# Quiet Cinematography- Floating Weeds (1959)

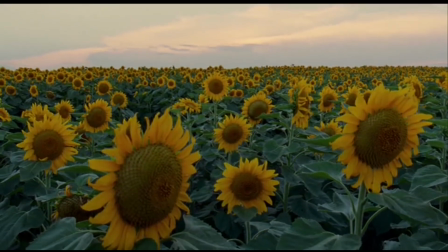I'm not saying these are useless or that I don't enjoy them but I do feel like they're often just there to be pretty.
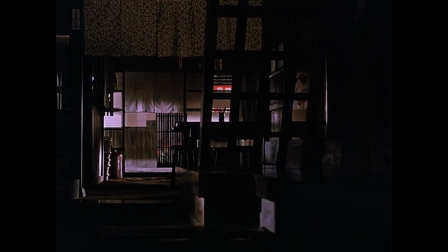Here, Ozu will often show us locations we've already seen, albeit now empty.
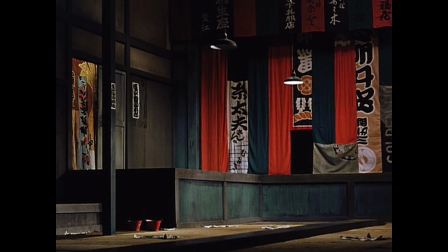There's probably no real significance or meaningful symbolism to these shots, but how often do you see this nowadays?
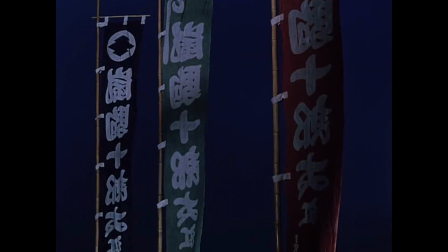I don't know, maybe it's just me, but I wish we saw more of this today.
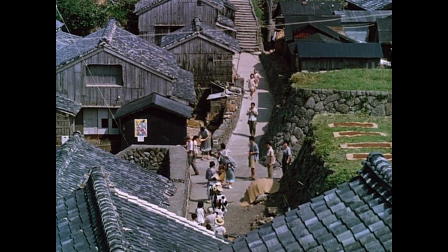Okay, so you've been counting this whole time, right? How many shots are you up to? Well, you should be up to about 75.
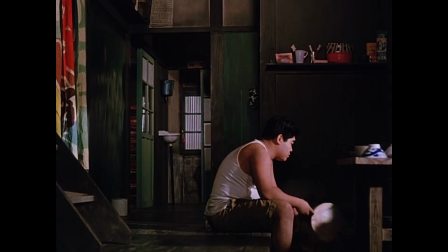Ozu has a ridiculously good eye for gorgeous composition.
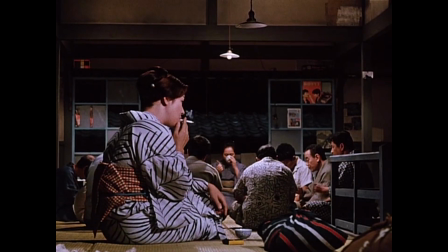It's often said that he would deliberately screw up the continuity from one shot to the next just to make the image more attractive.
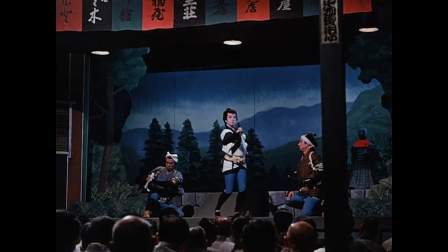Do you see the statue of Buddha in the lower right-hand corner? As soon as the actors finish their performance and close the curtains, it moves position. Why? Well, it looks good here. And it looks good there. Do you really need another reason?
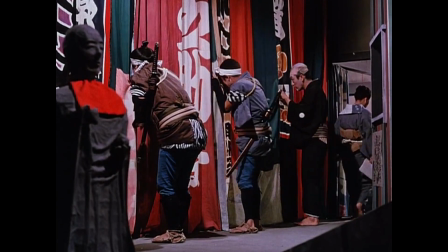Move a prop for better shot? Go for it. Break the 180 line? Who cares?
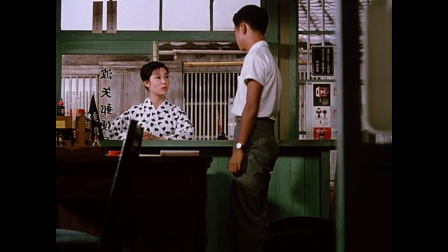There are no shots in an Ozu film that are only in order to further the story or to provide information.
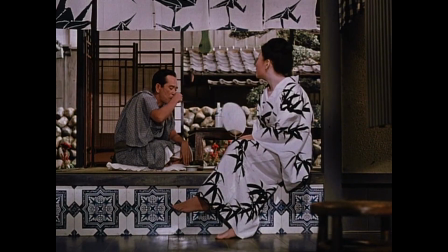Every shot should have an intrinsic artistic interest. Take any one of his wides and you'll see that they're often framed in a very similar way.
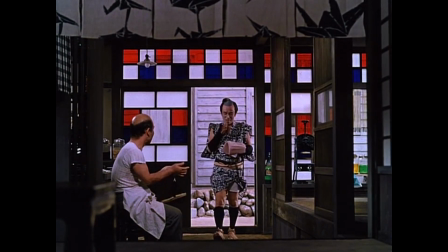They're always floor to ceiling, they're shot from a low stance, and if you look closely, there's often a frame inside of the frame.
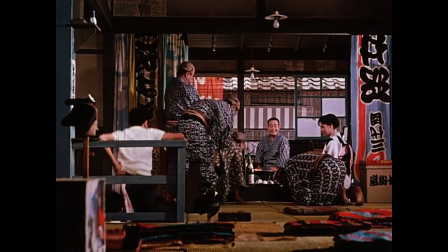What's also important, and I was hinting at this before, is what Ozu's camera doesn't do.
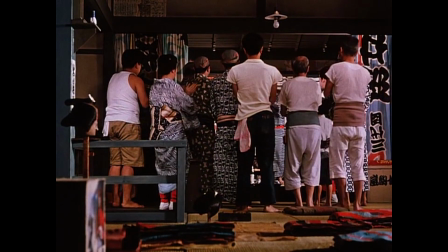Multiple times throughout the movie, he'll photograph his characters from behind, or he'll have them obscured by a wall or a window or the frame of the screen itself.
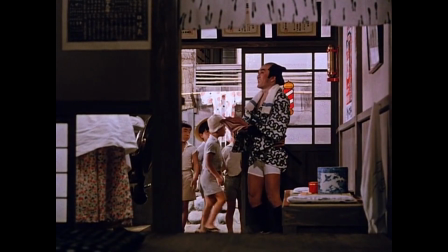It's almost as though he's sitting the camera down and letting whatever happens inside the frame happen on its own.
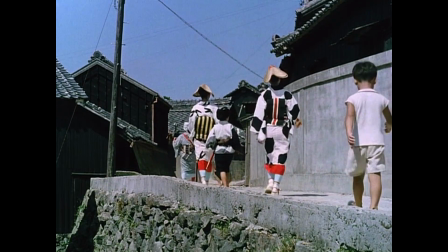This is an unobtrusive, very observant style of shooting.
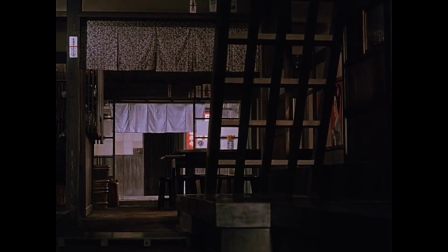There are no insert shots, no extreme close-ups, and the camera never goes anywhere or sees anything that the characters themselves couldn't.
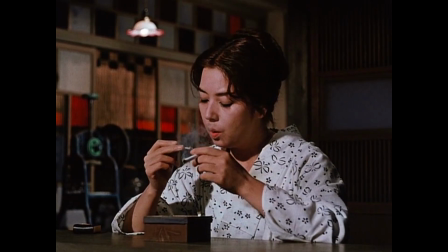Now you may look at these three things and shrug your shoulders and say whatever, and that's fine.
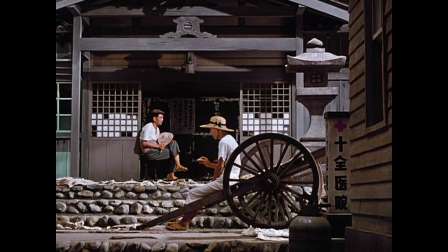These aren't necessarily the tools to making a great looking film, But there's more than one way to slice the cinematography cake.
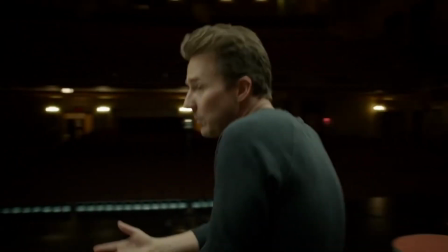And there's a major misunderstanding if you or I are an Oscar winner thinks that good cinematography is all about camera movement.
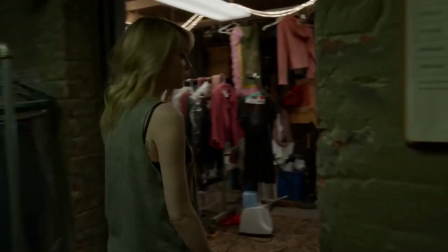It's not. If it is, then floating weeds breaks every single rule.
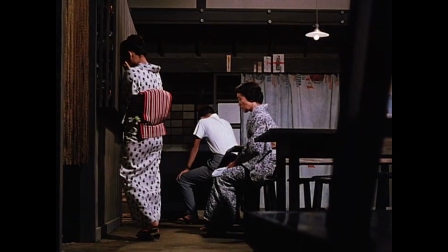Because, and you probably noticed it, there isn't a single shot in this movie where the camera moves.
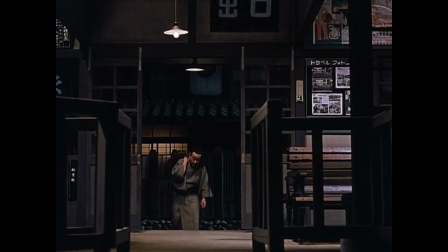I'm not saying that this is the best that's out there.
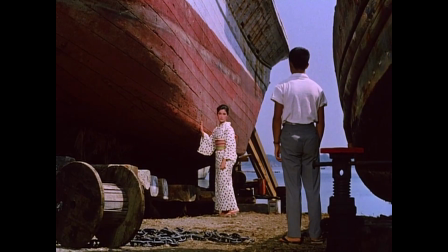But what I am saying is that when you take the time and build every aspect of a shot,
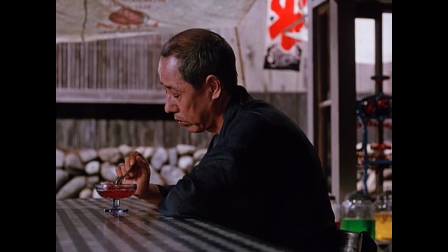from the background to the foreground, from what's in the shot to what's out of the shot, from the color to the depth and to the texture, you get something like this.
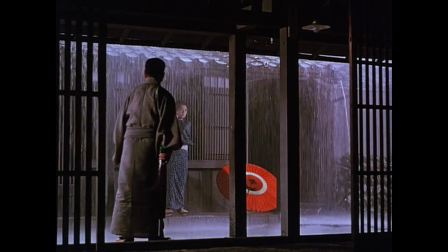Freeze frame that and hang it on your wall. That's cinema right there.